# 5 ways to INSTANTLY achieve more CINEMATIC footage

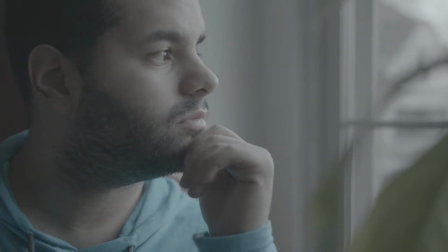249s
And then we're going to show you two variations of this shot,
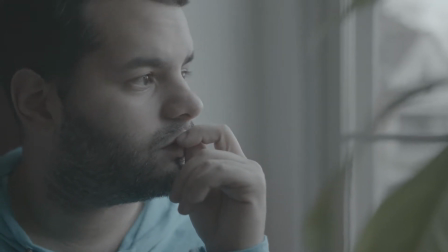252s
one with just the window light coming in leaving some contrast on the left
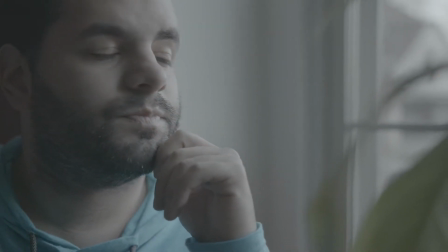258s
side of our actor's face and then with a bounce board off screen
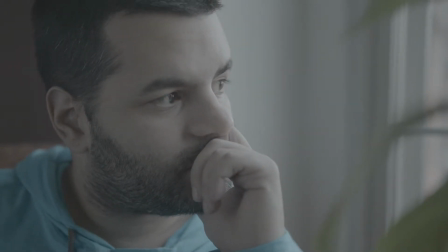263s
to the left bouncing some of that daylight back so that way we have a nice
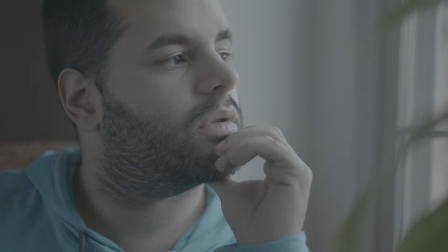268s
soft fill on the left of our actor's face to complement the lighting coming from the right and I think that ends up in a much more soft and
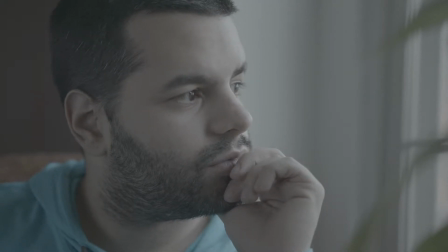276s
pleasing cinematic result and you can bounce light with anything that's
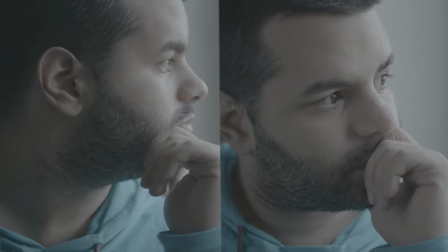281s
white you can get a white t-shirt a white poster board anything that is
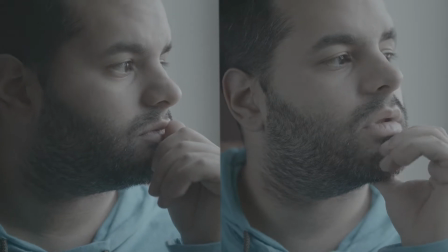285s
white that can reflect light is all you need so you guys should be able to do that for very very cheap if at no cost at all to help you achieve an even more cinematic look when you pair that with the depth of field effect that we talked about in tip number two. So now that we've used the knowledge from the first three tips to create a cinematic shot with our camera we need to take that footage into our editor of choice to do a color grade on it to give the look and feel that we're going for in the story that we're trying to tell that'll really finalize that cinematic look that you guys are going for so without further ado let's move over to the computer now that we are
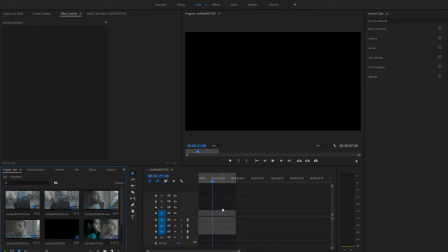322s
in Adobe Premiere this is my choice editor you can get a free trial for Adobe Premiere for 30 days and if you really want to keep using Adobe Premiere you can always uninstall your entire OS and then reinstall it and then you can keep using that 30-day trial for Adobe Premiere but if
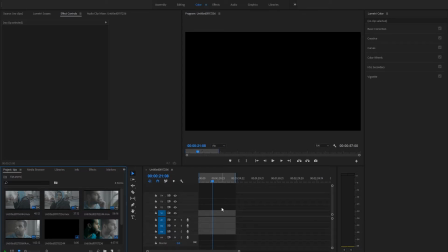340s
you guys are really serious about editing I do recommend just getting the subscription and getting Adobe Premiere but these effects and color grading tips can be applied to any NLE. DaVinci Resolve is a free color grading software so yeah you guys can use this these tips will apply to any editor of your
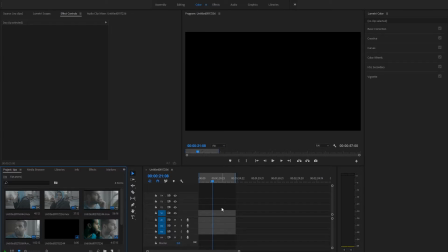359s
choice I just happen to prefer to work and adobe premiere pro so what we're gonna do first is go and drag in the two clips
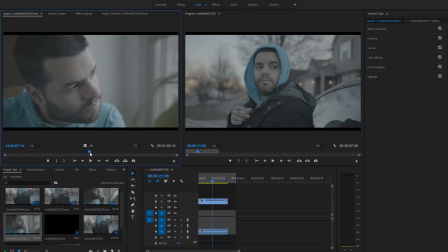369s
that we are going to use and i believe this is uh the other one yes all right don't need the audio there okay so as you can see the clips come in in log profile
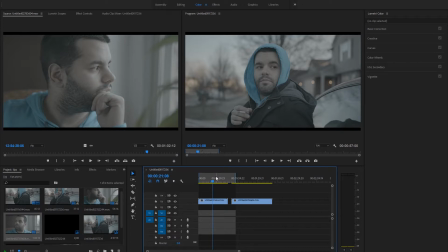384s
we shot them in We have the nice depth of field effect behind our talent in this shot and
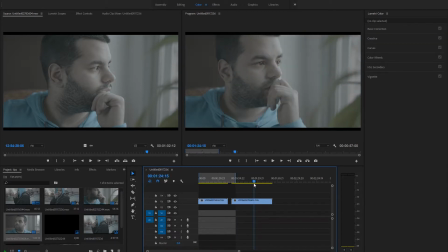391s
as well in this shot. And if you also notice, it's not only a depth of field from behind, but also the foreground. You can see in the right-hand corner of the screen, the plant that's also in front of our character also is blurred.
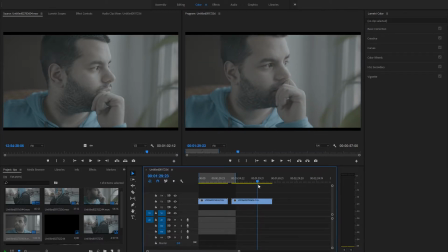407s
Also having that separation there, foreground, middle ground, background, really helped make it feel a lot more cinematic as well. But the kind of stuff is going to be for a different video where I go a little more depth on Composition so now that we have both these in here. We can do something really simple Which would just give us a basic overall?